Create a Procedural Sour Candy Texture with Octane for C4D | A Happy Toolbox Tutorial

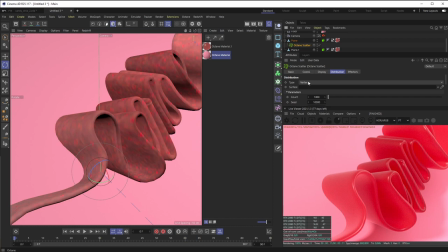(12:24)
And then in Octane Scatter, instead of type vertex, I don't want this to be on every single vertice, all the sugar granules.
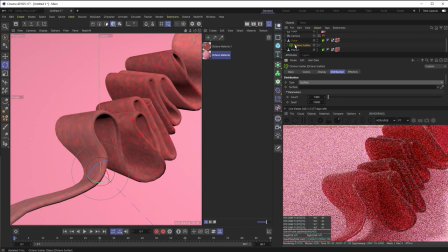(12:32)
I want it to evenly go over the surface. So I'm going to change this to surface. And then I'm going to pull this plane inside.
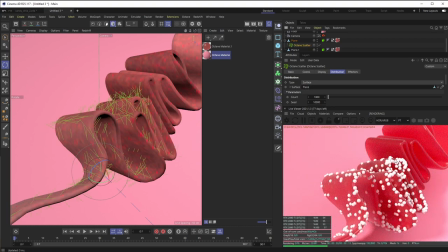(12:39)
So immediately you get these like weird balls. It kind of looks like a weird anatomy project. But as you saw, it was super fast, which is the best part about Octane Scatter objects versus cloner objects.
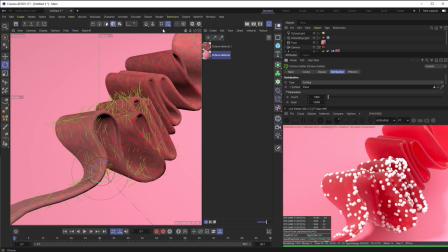(12:52)
And then what I want, I do not want obviously just simple spheres in here. I'm going to go down to Platonic and grab one of these.
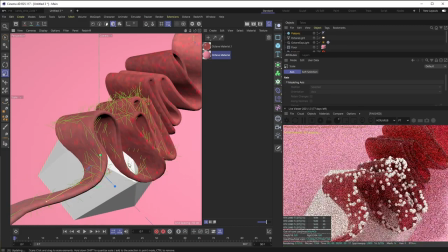(13:00)
And these work super well to kind of imitate the crystal structure of sugar. You know, some hard edges. So I'm just going to make these really tiny. And I'm going to duplicate it.
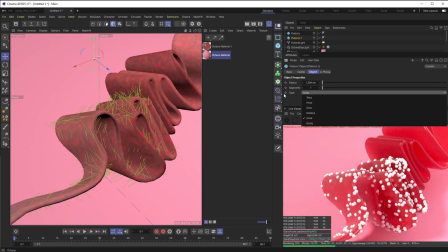(13:17)
From a change it to a tetra, that up a little bit, duplicate it again, and change it to an octa.
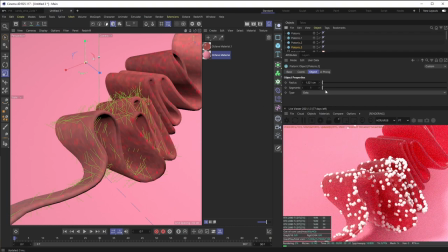(13:34)
Duplicate it again, Bucky. So that way we have kind of these four random crystal structures, and that way you won't just see the same object over and over and over.
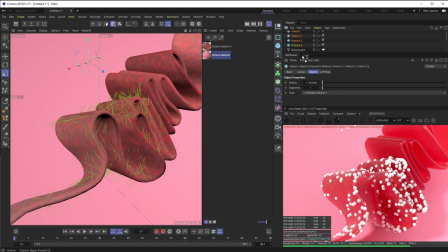(13:49)
Now I'm going to take these and I'm going to stack them under our Octane Scatter object. And you can see right away we have kind of tiny crystals. They've inherited the texture that is currently on the plane, so we're going to need to make a separate texture for those.
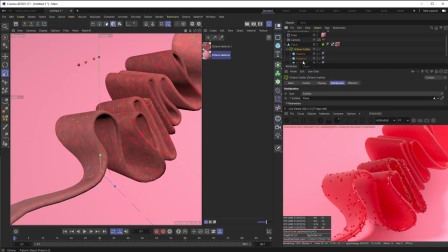(14:09)
But what I want to do with the Octane Scatter object is I want way more of these pieces, and I might want to kind of scale down the sugar crystals as well. So for count, I mean, I think we're going to want a ton of these. 35.
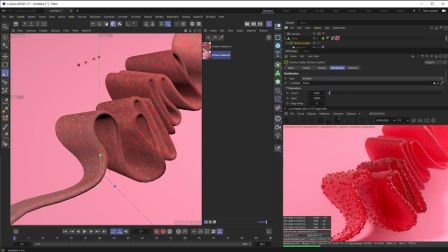(14:28)
It's feeling pretty good. And then I am going to scale these down a little bit. So I'm just going to select all four of them.
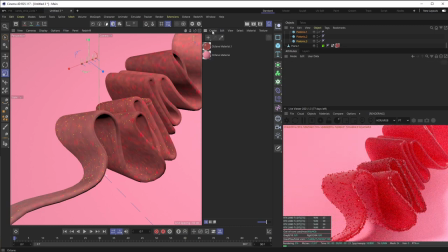(14:41)
Scale them down. It's feeling pretty good. And then I'm going to create a new Octane material.
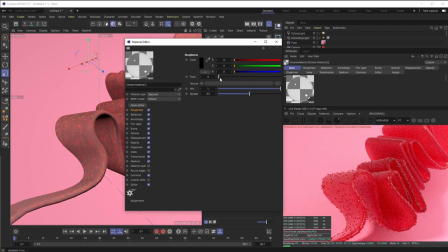(14:51)
Once again, change it to a specular material. And then in roughness, I want this to be a little bit rough so it's not perfectly clear.
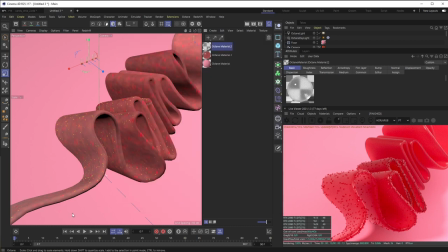(15:00)
Let's go ahead and throw this on there so we can see what we're doing.
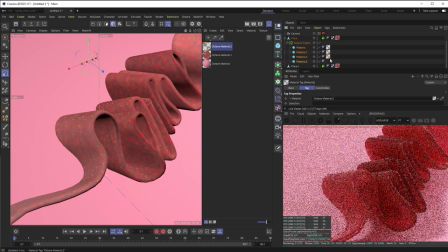(15:05)
So put these actually on the geometry. There we go.
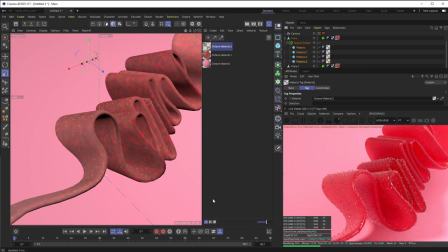(15:13)
Starting to get a little bit more clear picture.
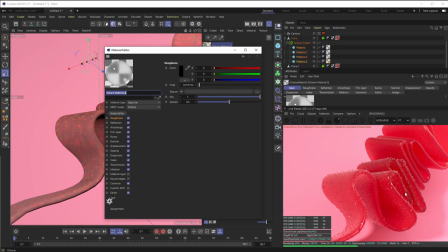(15:16)
In that specular material, I want these to be a lot shinier than the base of this object. So I'm going to go into the index, pump this up to 1.7. So obviously these are getting outside of the IOR range,
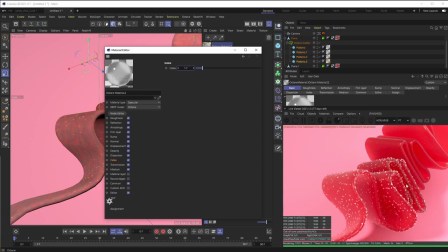(15:35)
but we want these to look way more crystalline and kind of sour looking. So pump the index up, that's the easy way to do it. In common, I'm going to check on fake shadows as well. And so if I turn off fake shadows, you can kind of see some of them are like blending into the object a little bit.
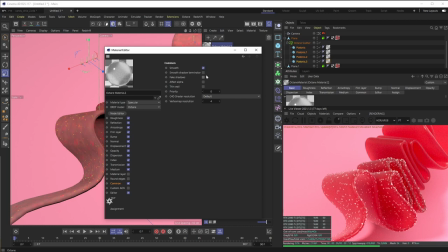(15:54)
And I just really want these to all stand out as much as possible to make it look like they're sugar. So I'm going to turn that on and you can immediately see a bunch more of them are kind of popping through.
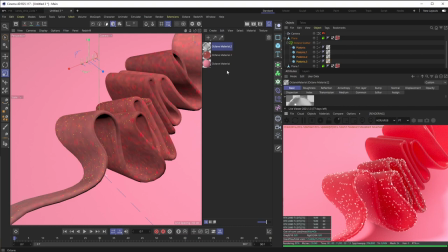(16:04)
So that is looking pretty good. I might scale these down a little bit more. And then I'm going to duplicate that octane scatter object, stack it under my other plane, and drag that other surface in there.
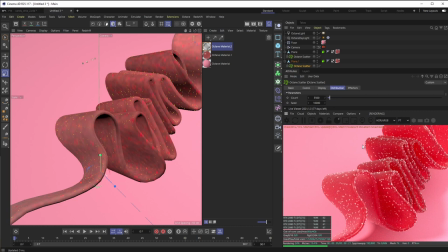(16:24)
Okay, so this is looking decent, but I still think we need way more pieces of sugar. These are probably still a little bit too big.